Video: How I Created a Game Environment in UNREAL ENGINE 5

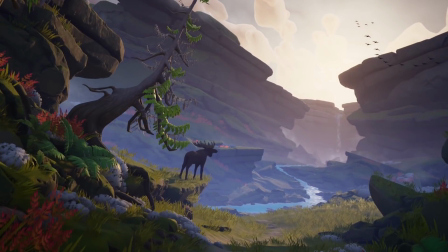Yeah, pretty beautiful, right? When I originally saw this scene, I had to learn how it was done.
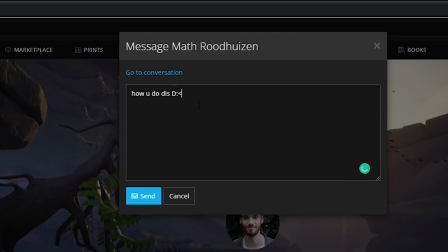So I reached out to the very talented Math, and he's been kind enough to give all of us a 15-minute breakdown of his Swedish Highland scene.
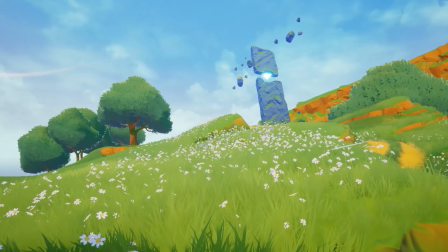Now, this is just a breakdown, so if you really want to learn how to create environments like this, you can check out my 2 courses where you'll learn everything you'll need to know about creating beautiful environments,
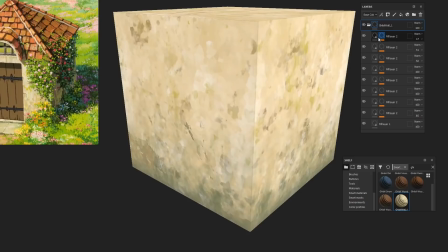like the one you see on your screen here, and how to create anime and stylized textures procedurally without ever having to pick up a brush.
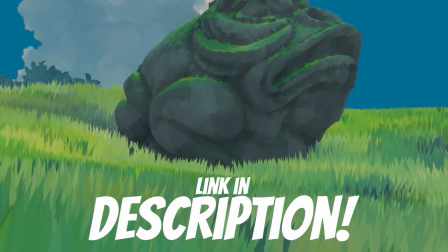You get a special discount when you get both courses, so I'll leave a link in the description for those. Now, without any further ado, let's just get right into the video.
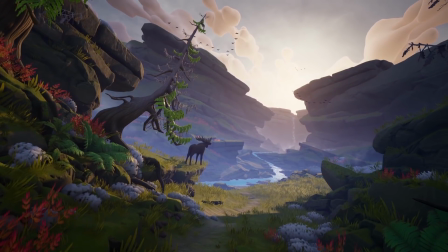Hello everyone, my name is Matt Routhuizen. Today I'll be showing you the process behind my stylized environment, Swedish Highlands. With this project I wanted to mainly focus on the composition and the general feel and atmosphere of the place and put less emphasis on the individual assets.
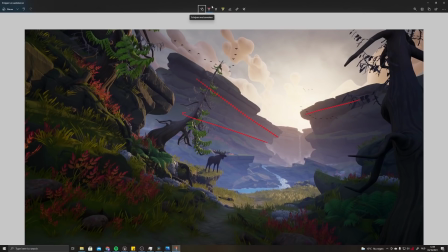I'll start off by showing you what my idea behind the composition is, and then give you some insights on how I went about doing this.
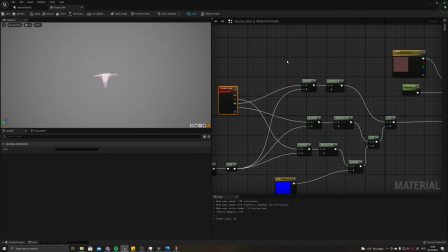After this I'll also go into a bit more detail on the individual parts, like the grass and the birds, how I increased the sense of depth,
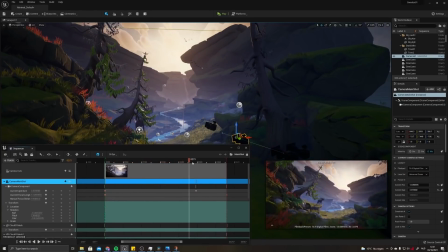my thought process when creating assets, and finally how I made all of it come together in a short video using Sequencer.
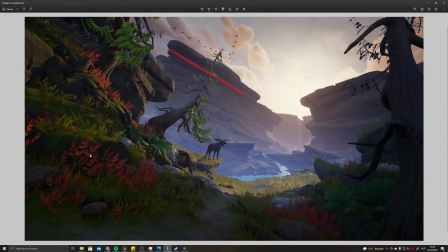Starting with the composition. I'm using the layering in the rocks that have a strong directionality to them to guide the viewer to the focal point. The focal point in this case is the waterfall. The waterfall itself, at least in the video, is also moving.
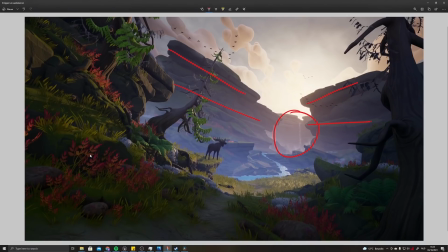Moving elements in a more static environment also attract the viewer to that area. I'm also using stuff like the branches of the tree, the moose looking in that direction, the river that's flowing towards the focal point, and the birds flying in a V formation. These things all work together to guide the viewer to the focal point.
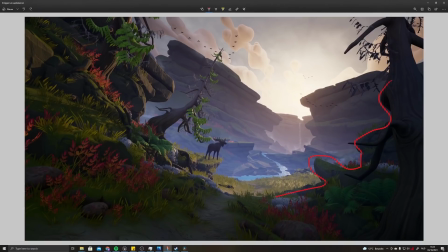Finally, I'm also using these elements in the foreground, like a tree on the right and the rocks to the left, to frame the composition. Placing these elements in the foreground and shadow also helps push the sense of depth. I like to start off by placing a camera quite early on.
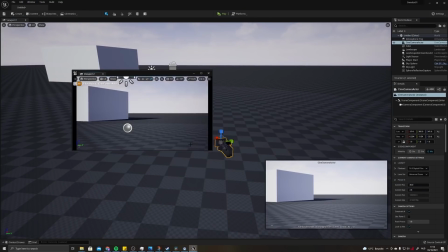Then by adding a second viewport and using this viewport to pilot that camera, you can quickly refer back to the camera angle that you want to focus on.
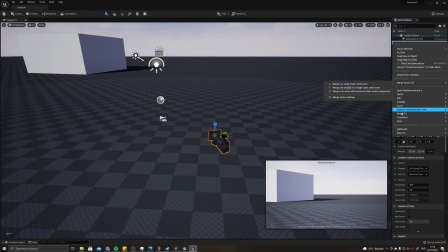Once you think you got the camera position down, you can right-click the camera actor, go to Transform and hit Lock Actor Movement to avoid moving the camera on accident.
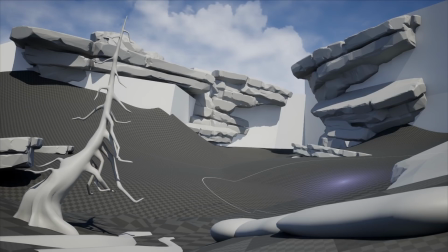This is also nice because it allows you to refer back to the original angle and take screenshots.
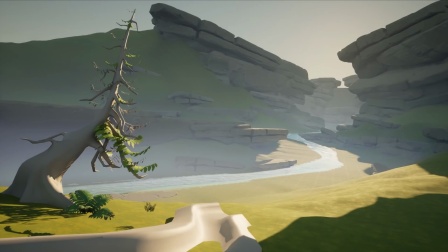This makes it super easy and quick to judge if your changes were improvements or if it actually made it worse.
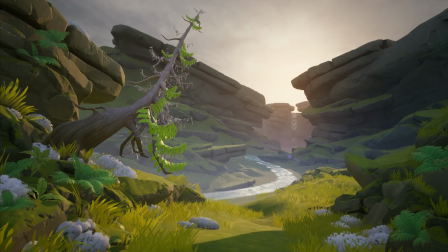Being able to judge your own process is important, as it makes it obvious if you, for example, wasted too much time on something that didn't really affect the end result.
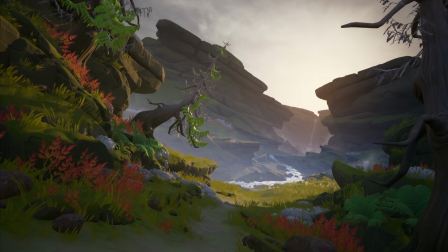It happens to me all the time that I look back at an older screenshot and I realize that the changes that I made did not help in achieving the look I was going for.
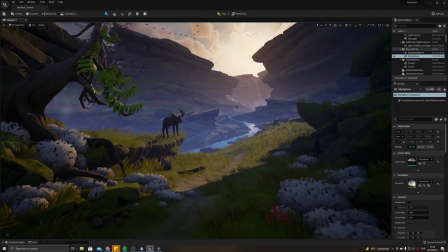So I'll tell you a little bit about the foliage. So for the grass, I set up a pretty basic foliage shader, and there's plenty of tutorials online on how you can set up a foliage shader for Unreal. So I won't go into it too deeply, but I did want to show on how I did these gusts of wind that you can see going through the grass.
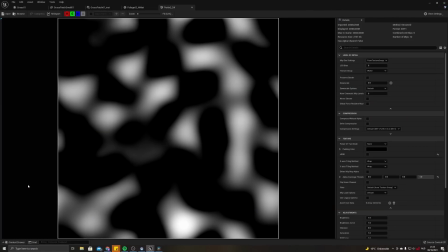So in the material, I'm using this texture, which is just like a black and white texture.
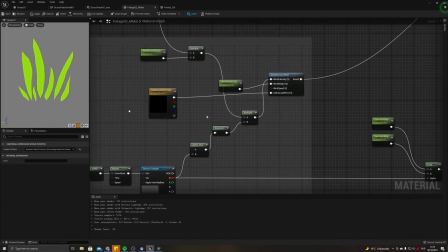So using this pattern, this texture is moving in world space. And then I'm using it as a mask to mask a more intense version of this simple grass wind,
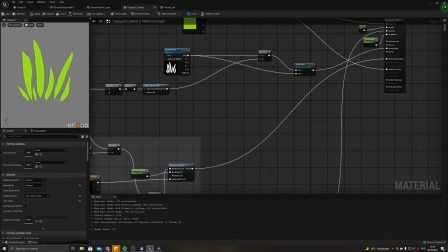which is a Unreal function that you can find by searching for it. And I'm putting it into this world position offset.
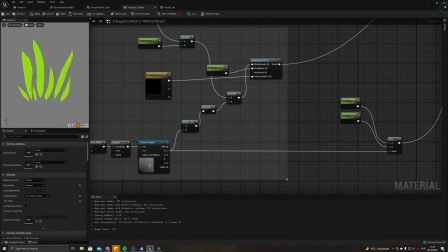And I'm also using the same output from the texture to mask in a higher specular value, which kind of gives us these the lighter color as well.
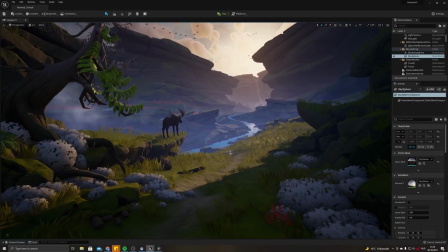So basically it makes it a bit more reflective in a way.
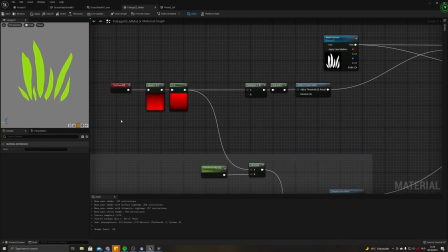Then another thing that I did is by using a gradient, which in this case I got from this texture coordinate,
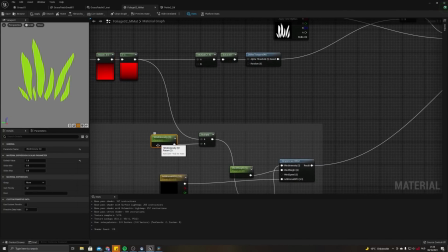multiplying that over the wind intensity.
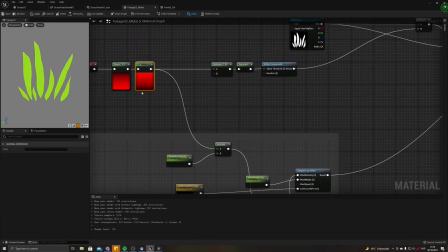And what this does, this ensures that the bottom of the grass is grounded, like anchored to the floor, and only the top is moving in the wind.
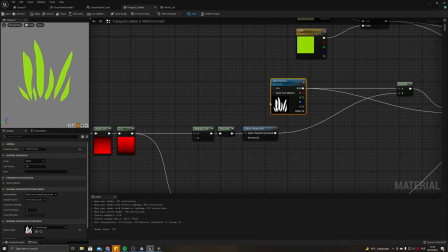And in this case, this works because the grass I'm using is using the entire UV space, so from 0 to 1.